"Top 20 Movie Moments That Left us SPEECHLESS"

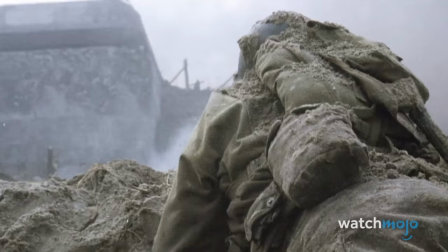It's raw, bloody, and visceral.
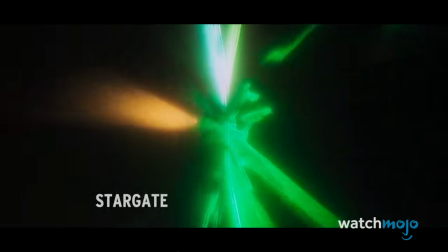Number 3.
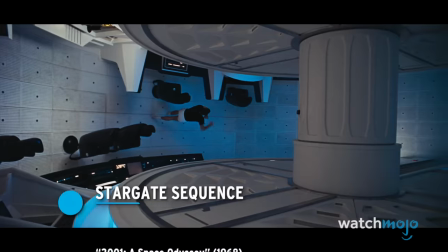Stargate Sequence, 2001 A Space Odyssey Stanley Kubrick's philosophical space epic is about a lot of things.
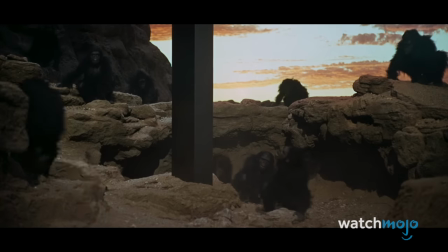Trapped astronauts, a killer supercomputer, human evolution, and god-like alien lifeforms are just the tip of the iceberg.
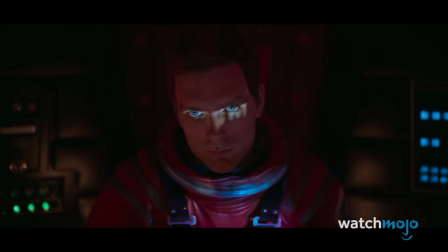But if you're looking for explanations, you won't find them here.
I'm sorry, Dave. I'm afraid I can't do that.
The last act contains little to no dialogue,
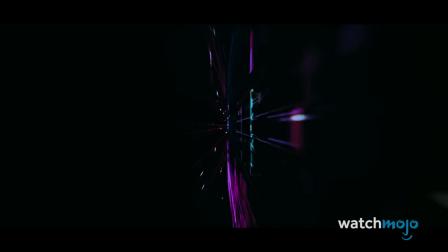as Dr. David Bowman flies his pod into the alien monolith, unwittingly entering an alternate dimension.
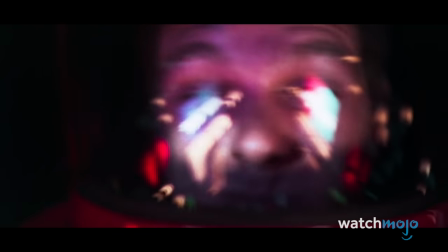Haunting music and a barrage of cutting-edge, psychedelic neon light effects wowed audiences in 1968. eight.
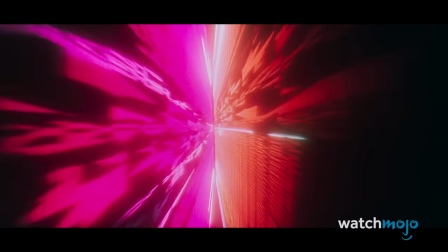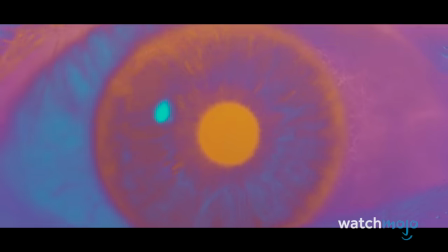Even if you aren't vibing with it, it's such a surreal and bizarre way to end a movie that you can't help but gawk.
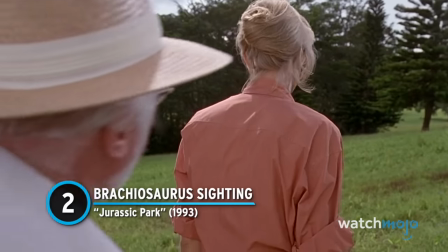Number two, Brachiosaurus Sighting, Jurassic Park.
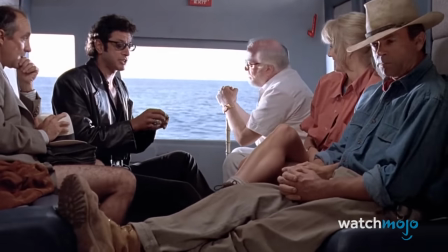The first time Sam Neill, Laura Dern, and Jeff Goldblum's characters enter Jurassic Park, the scene plays out like pure magic.
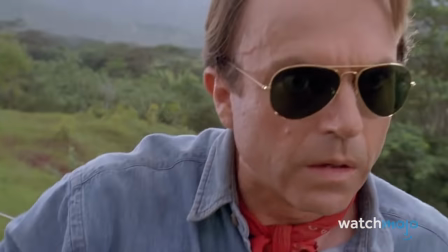We only get their reactions first, but the slow build has us on the edge of our seats when we finally get a look at our first dinosaur,
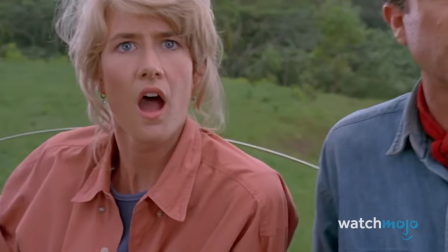a Brachiosaurus, passing by us.
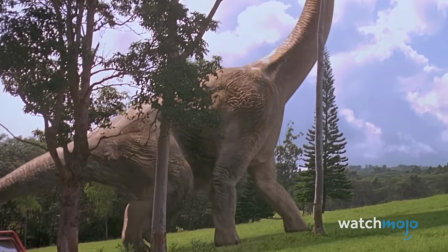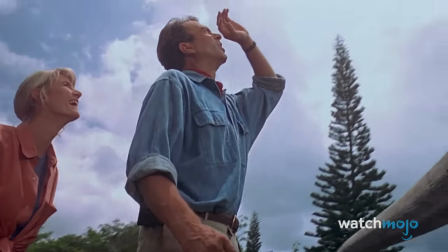No one captures wonder and awe on screen like Steven Spielberg.
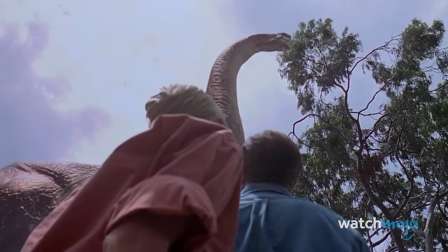Whether it's the character's excitement, John Williams' score, or the wonder of the groundbreaking CGI effects,
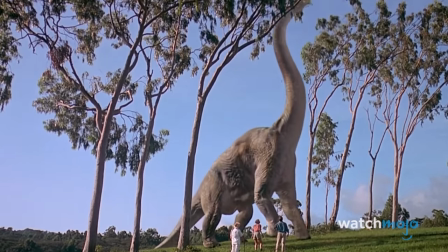it's hard not to sit and stare in amazement at what a movie can do.
Welcome to Jurassic Park.
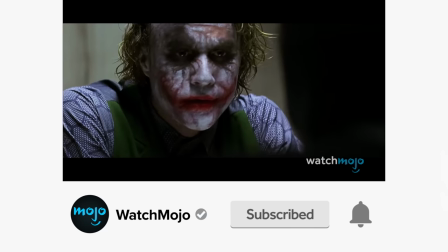Before we continue, be sure to subscribe to our channel and ring the bell to get notified about our latest videos.
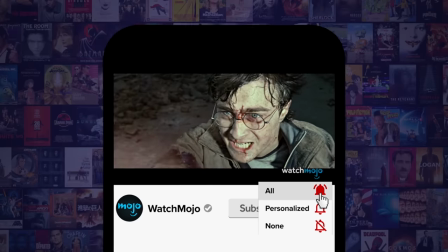You have the option to be notified for occasional videos or all of them. If you're on your phone, make sure you go into your settings and switch on notifications.
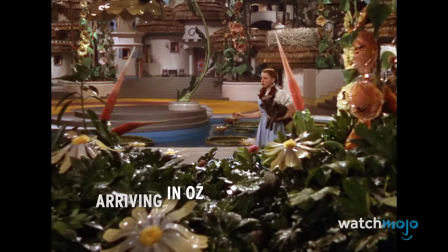Number 1. Arriving in Oz, The Wizard of Oz Toto, I have a feeling we're not in Kansas anymore.
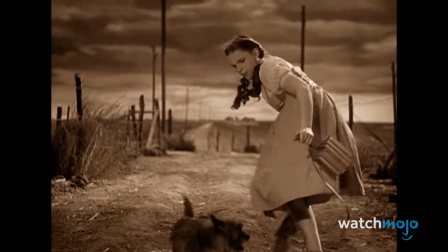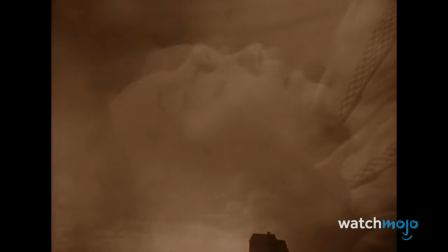upside down when a cyclone picks up her house and drops it into the land of Oz.
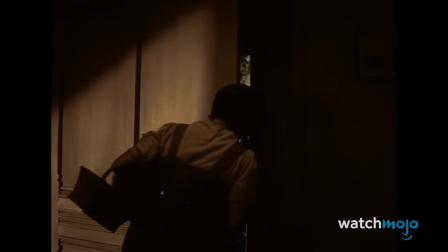To immerse viewers in this vibrant new world,
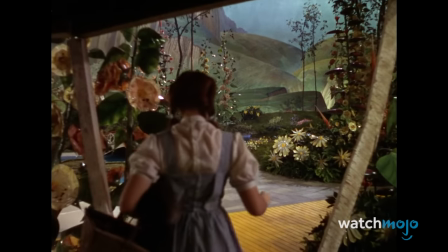the filmmakers behind this 1939 classic decided to film the scenes in Oz in lush, out-of-this-world color.
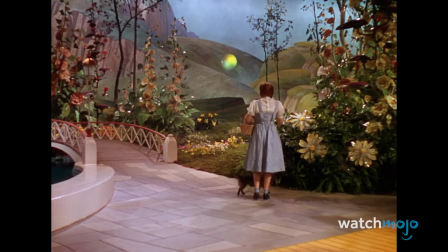The technicolor world Judy Garland steps into is striking, glamorous, and full of the elaborate artistry that made the Golden Age golden.
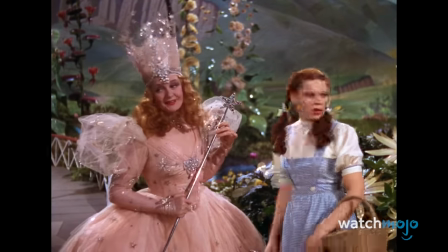More than a gimmick, this change highlights what makes the movie so special.
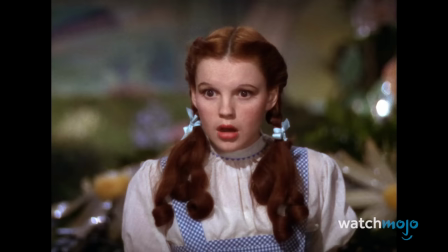Even a child watching it now might be totally shocked by the sudden transition from sepia tone to full color.
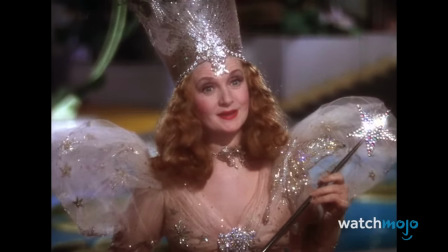Are you a good witch or a bad witch? But I've already told you, I'm not a witch at all.
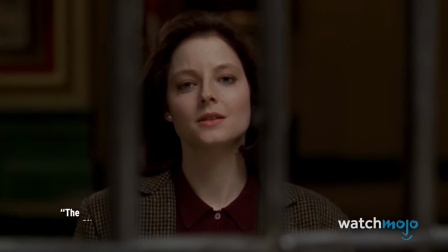Witches are old and ugly.
Do you agree with our picks?
Yeah. That was good.
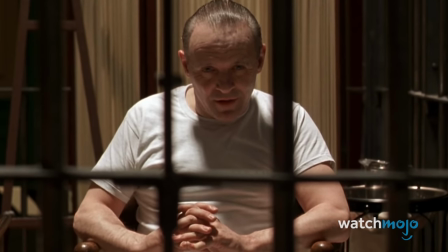Get your jaw off the ground and leave us a comment. Did you enjoy this video?
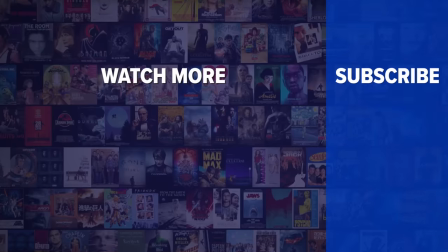Check out these other clips from WatchMojo, and be sure to subscribe and ring the bell to be notified about our latest videos.